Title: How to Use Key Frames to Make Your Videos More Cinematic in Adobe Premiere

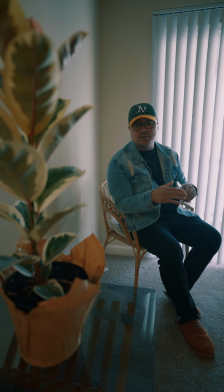0:00 Today I want to talk to you guys about one of the easiest effects you could do when filming yourself using a tripod to add character,
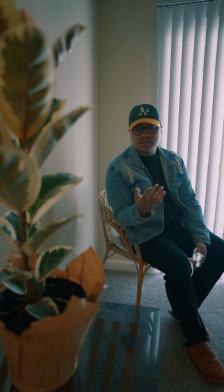0:07 emotion, and visual interest in the frame. And it's happening right now.
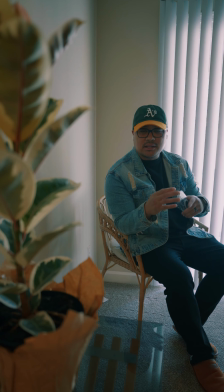0:12 This is what you call keyframing. Let me go ahead and show you how to do it on Adobe Premiere Pro. So when it comes to filming yourself, you don't really have anyone to give you movement. You have it on a tripod, and you're wondering, how are you going to get that smooth, crispy movement? Just like this crispy sandwich right here. This is fire. Well, let's go to my office. I'll show you how. All right, so first order of business, open up Adobe Premiere Pro and then select your clips and throw it in on a sequence.
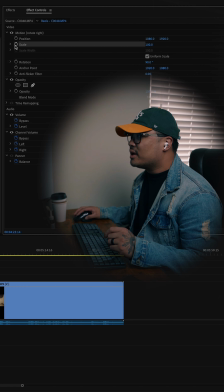0:49 You're gonna go ahead and open up Effects Controls, and then from there, you're gonna see in the drop-down item for Motion, Scale. Right there, it starts at 100 for me,
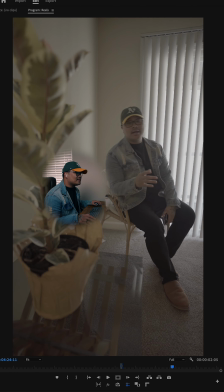0:59 but I'm gonna go ahead and find a spot in the clip where I want my effect to end.
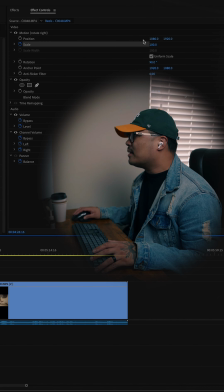1:07 Now that I found my clip where I want it to be, I'm going to change the scale size to 105. For me, 105 is subtle, but depending on how far you add the keyframe in the effect determines how quick the zoom will be. Now, we just go back to the top of the clip and press play, and this is what it looks like.
Today, I want to talk to you guys about one of the easiest effects, and that's about it.
You can easily overdo this by doing it too fast, and it'll look a little bit too corny, but if that's how you want it to work, it works. But if you do it just right to the point where it's not too much, but it's slow and subtle, that, my friend, is what they say, cinematic. So peep out this little clip that I did with my boy Alvin, using the same location, just a different angle, with a few other match cuts, with the emphasis on the keyframing. Thanks for watching. Peace out.